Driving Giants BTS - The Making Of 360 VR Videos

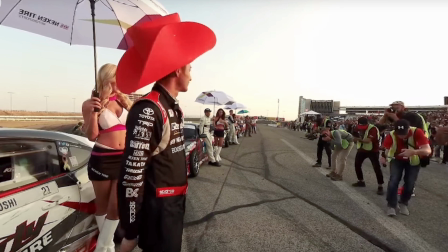(0:25)
So driving Giants is a 360 VR experience that we wanted to offer our viewers and we wanted to focus on Ken Gushi who is a Toyota factory driver. I've always wanted to do something with him and I thought shooting the life of him and the roots of how he became a Formula Drift driver,
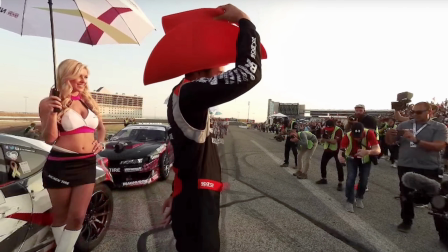(0:41)
you know through his professional life and how he gets to drive all these cool cars around the world and have the viewers experience this in 360 this
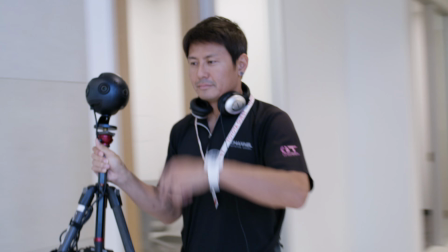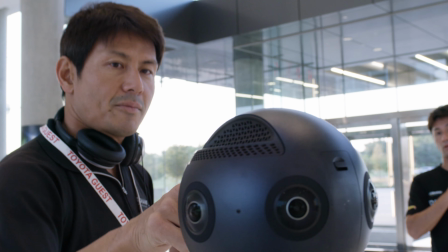(0:55)
camera I think every
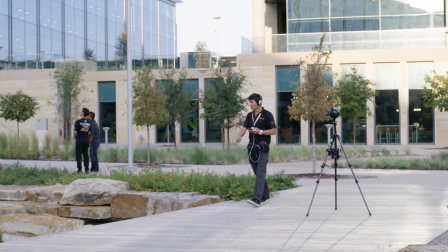(1:01)
shot was challenging in its own way you really have to hide you know get out of the
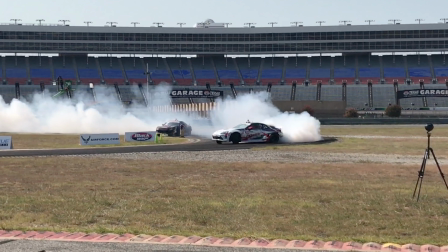(1:06)
way so it's kind of a weird production process some of it was out at Texas Motor Speedway so there was a lot of heat involved I couldn't get to it right away
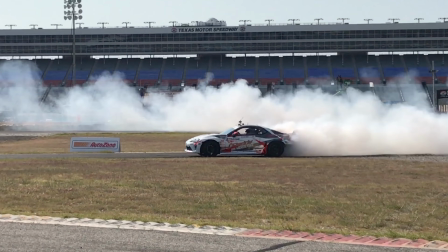(1:17)
to turn it off because it was during competition. So we picked the Insta360 Pro because it's small, it was light, and number one that we found out was that it handles the heat really well.
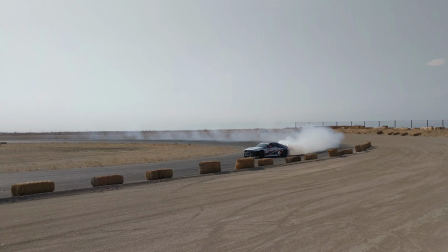(1:30)
We were out on a racetrack and it was 120 degrees and it was the only camera that kept functioning.
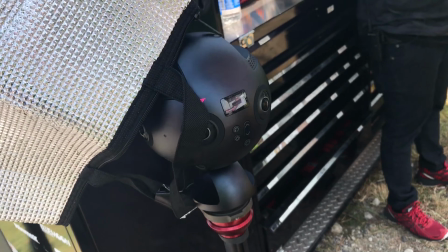(1:36)
All the other cameras just died because of the heat, but because the Insta360 has a fan, it just keeps running.
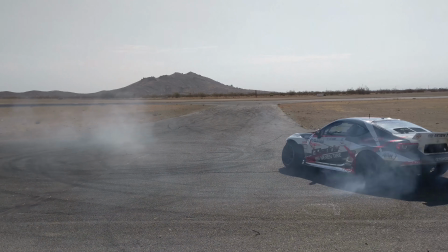(1:45)
It was John's first time shooting drifting, so I was explaining how these guys are precision drivers, they do movie stunts and everything and all that kind of stuff.
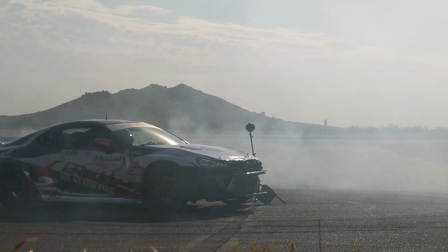(1:54)
And then the first run, Ken goes out, he nails the tripod and almost knocks over the camera.
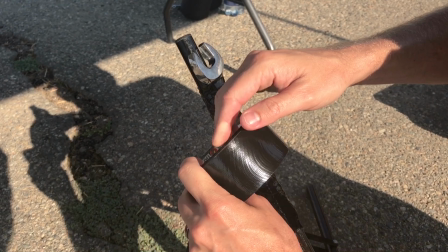(2:01)
We're using a really narrow tripod so Ken didn't see the legs going out.
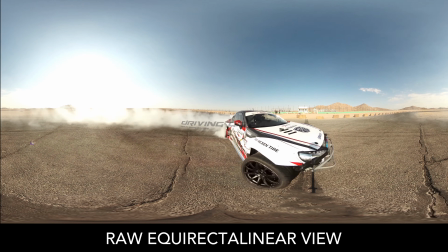(2:07)
But we saved it. It turned out okay. That was a close call, actually.
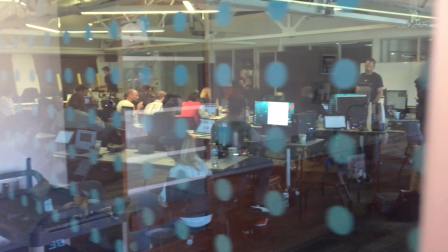(2:14)
So the YouTube VR Creator Lab, it's about 10 channels that YouTube has put together.
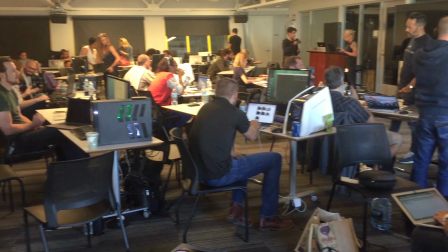(2:19)
They put you through this program, kind of do these workshops and do some testing with various cameras.
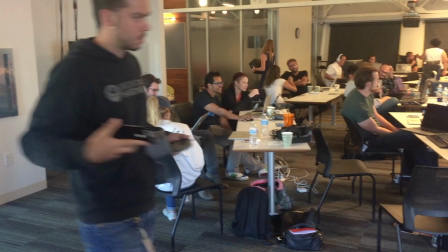(2:25)
It's been a great experience being in this program because we've learned a lot.
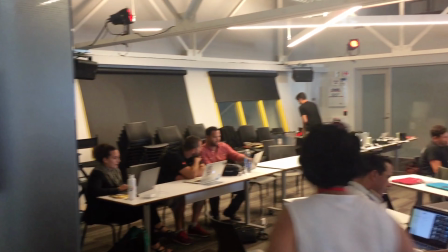(2:28)
We've also met fellow YouTube channels that are getting into the 360 and VR space right now.
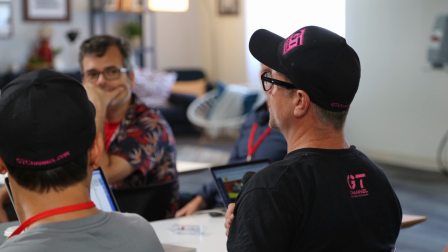(2:35)
Up until now, we've been kind of trying to figure out all this 360 and VR stuff on our own but since we have the guidance of YouTube we've been able to learn a lot and meet a lot of people that are going through the same things that we are right now.
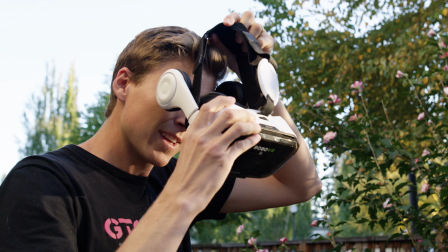360 videos are great when they put you in a place that you don't get to see or experience for example a race car most
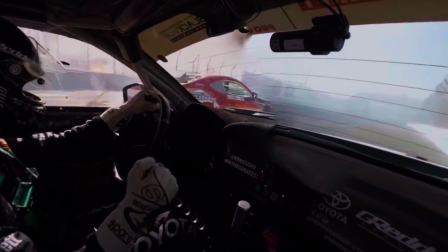(2:58)
people don't get to go in a race car they don't get to feel what it's like to go around the track at 90 miles an hour so being able to put someone in that experience is why 360 is great you You can look around in every direction,
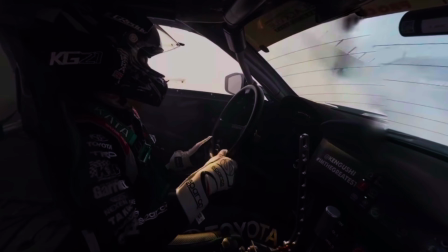(3:11)
you can look behind you, you can see the big cloud of smoke coming out of the side of the car, you can see Ken doing his moves.
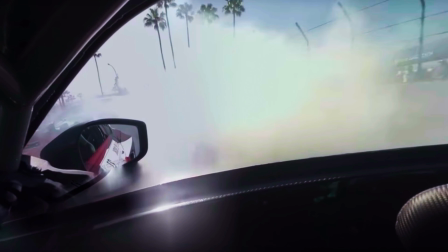(3:17)
It's just a really immersive experience.
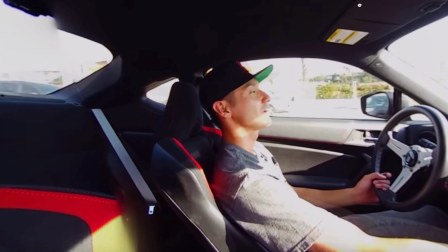(3:23)
It's been quite an experience working with the 360 cameras. To be honest with you, I've never really worked with them, so I don't really know how they operate. I didn't really realize how long it took to set up these cameras and prepare for the perfect shot, but the end result is just amazing.
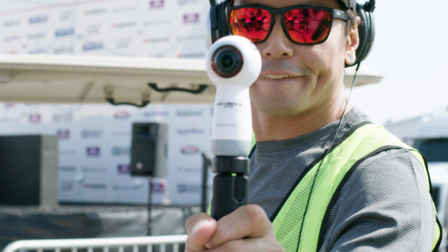(3:38)
All I know is it's the future of entertainment. you can really indulge
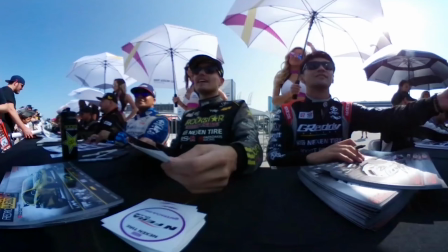(3:42)
yourself or engage yourself in somewhat close to real-life virtual experience.
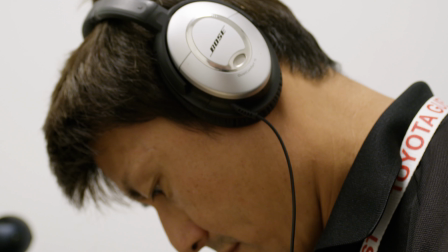(3:51)
Ken's a great guy, I've known him for a while. He became the youngest Formula Drift driver back in the day.
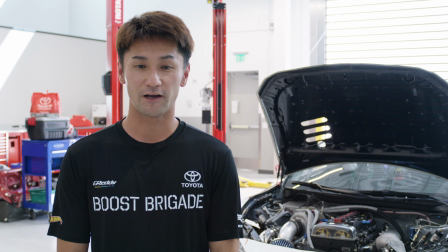(3:57)
I think he would be a great host to the viewers who want to learn about drifting and want to learn about cars. and
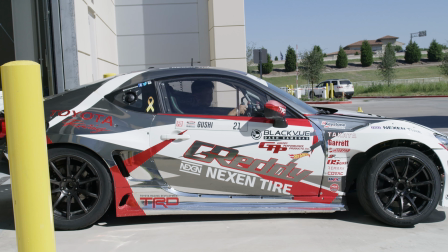(4:06)
especially since he is a Toyota factory driver he'd be a great conduit for the audience to learn about great Toyota cars that are out there.